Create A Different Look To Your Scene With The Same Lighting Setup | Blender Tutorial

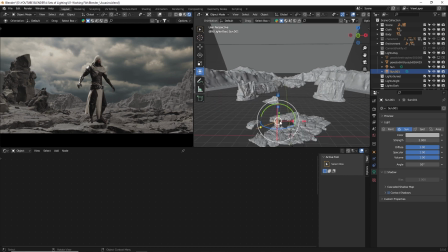4:05 Observe where the light is coming from in the image and adjust your light's rotation accordingly.
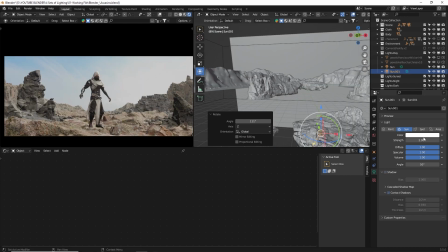4:10 When it comes to the light's color, you can either estimate it by visually blending it with your background, or use the eyedropper tool to select a color from the image and make slight adjustments.
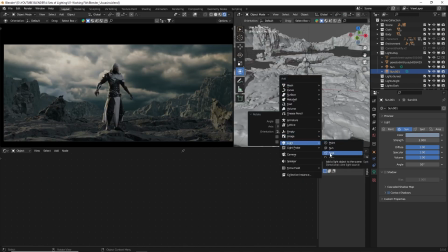4:21 If you feel that your character appears too dark, like mine did, feel free to add more lights.
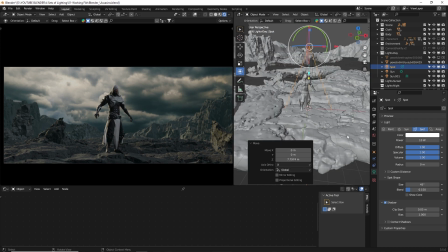4:27 For instance, I used a spotlight to illuminate the character's face. You can use any type of light, just ensure that it seamlessly integrates with your main light source and doesn't appear too noticeable.
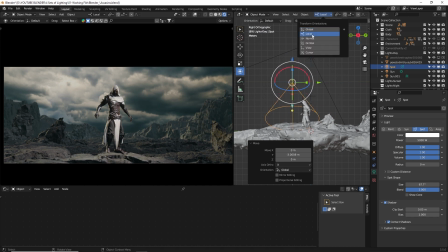4:39 The key here is to avoid a flat-looking scene.
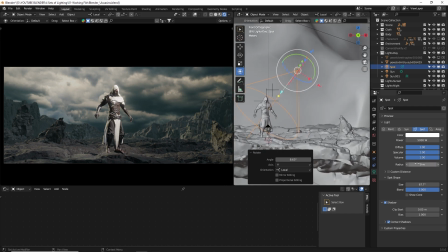4:42 It's beneficial to incorporate some shadows and darker areas as they contribute to depth and create a more dramatic effect.
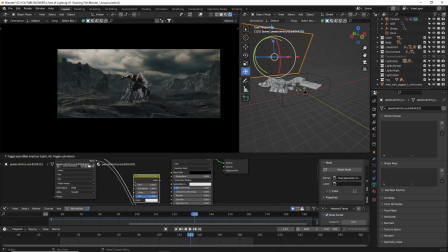4:49 Oh, and here's a cool trick you can try. If you want to tweak the color of your image, you can do so in the shader editor. Just add a hue saturation node and an RGB curves node to the material node.
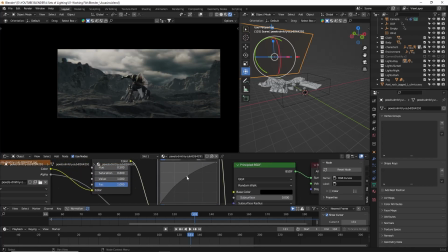5:01 Then play around with the values until you achieve the desired look.
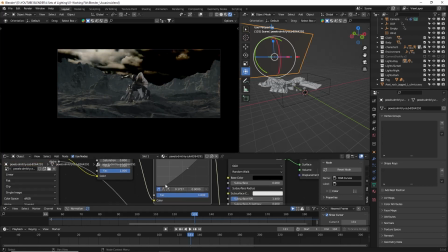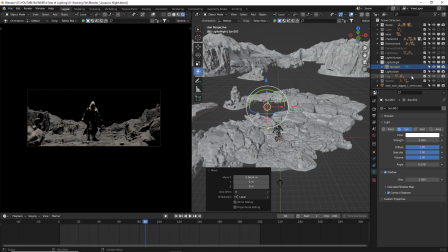5:11 For the other scene, I follow the same process. I include sunlight as the primary light source, add ambient light,
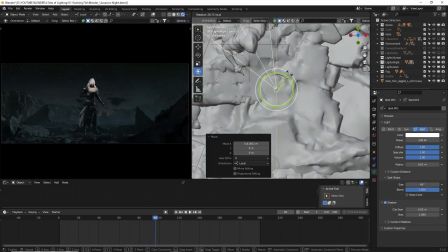5:18 incorporate an image background, and if necessary, add some extra lighting.
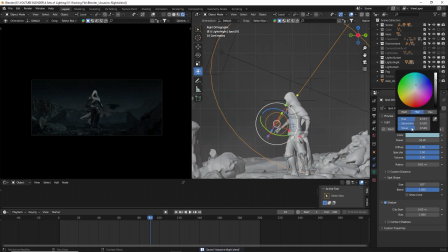5:23 In this case, I simply experiment with the colors and make adjustments to the settings until I'm satisfied with the outcome.
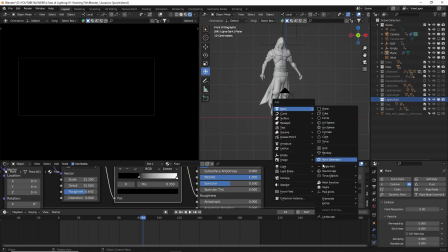5:31 Okay, I want to quickly show you another lighting setup. In this render, I used a basic lighting setup called the three-point light.
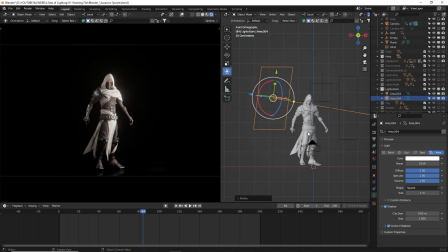5:40 It consists of a key light, a fill light, and a backlight, sometimes referred to as a rim light.
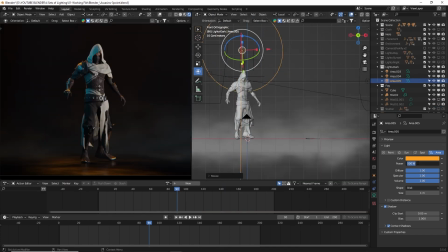5:46 Believe it or not, with just these three lights, you can bring your render to life and create a dramatic effect.
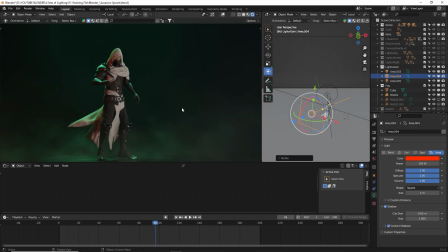5:53 If you're interested in a full tutorial on this basic lighting setup, let me know in the comments.
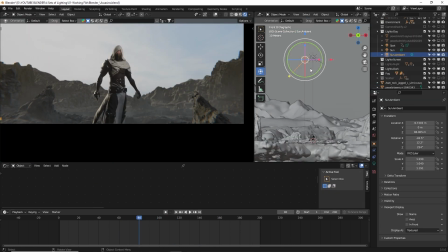5:58 Now that you have a good grasp of how to light your scene, I encourage you to try experimenting with different light setups within the same scene.
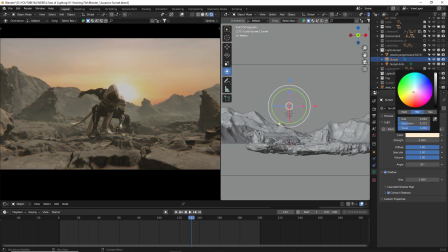6:06 This will give you the opportunity to practice and experiment with different types of lighting, as well as learn how to blend the lights with your background image.
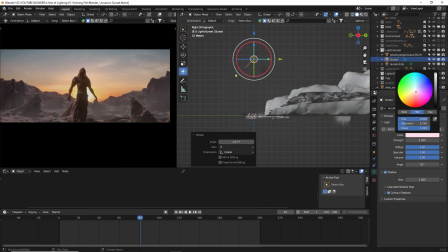6:15 Who knows, maybe after this, you'll even be able to light a scene using just one light.
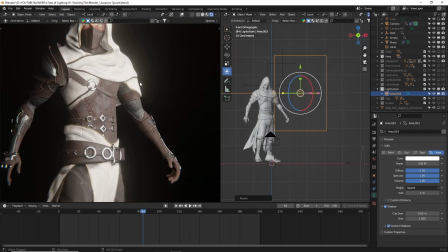6:20 And so, with that being said, here are a few renders that I made using the same workflow,
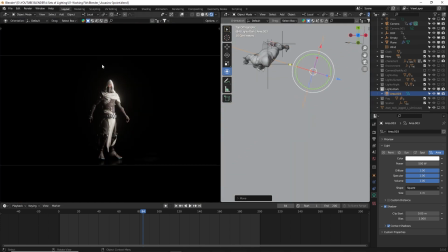6:26 the same light setup, a few adjustments, countless sleepless nights, and of course, a lot of coffee.
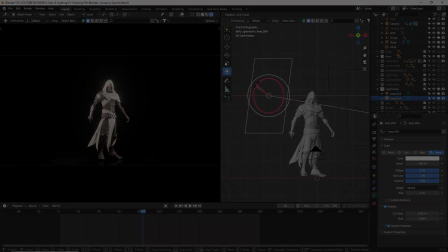6:32 This is how they turned out. Enjoy!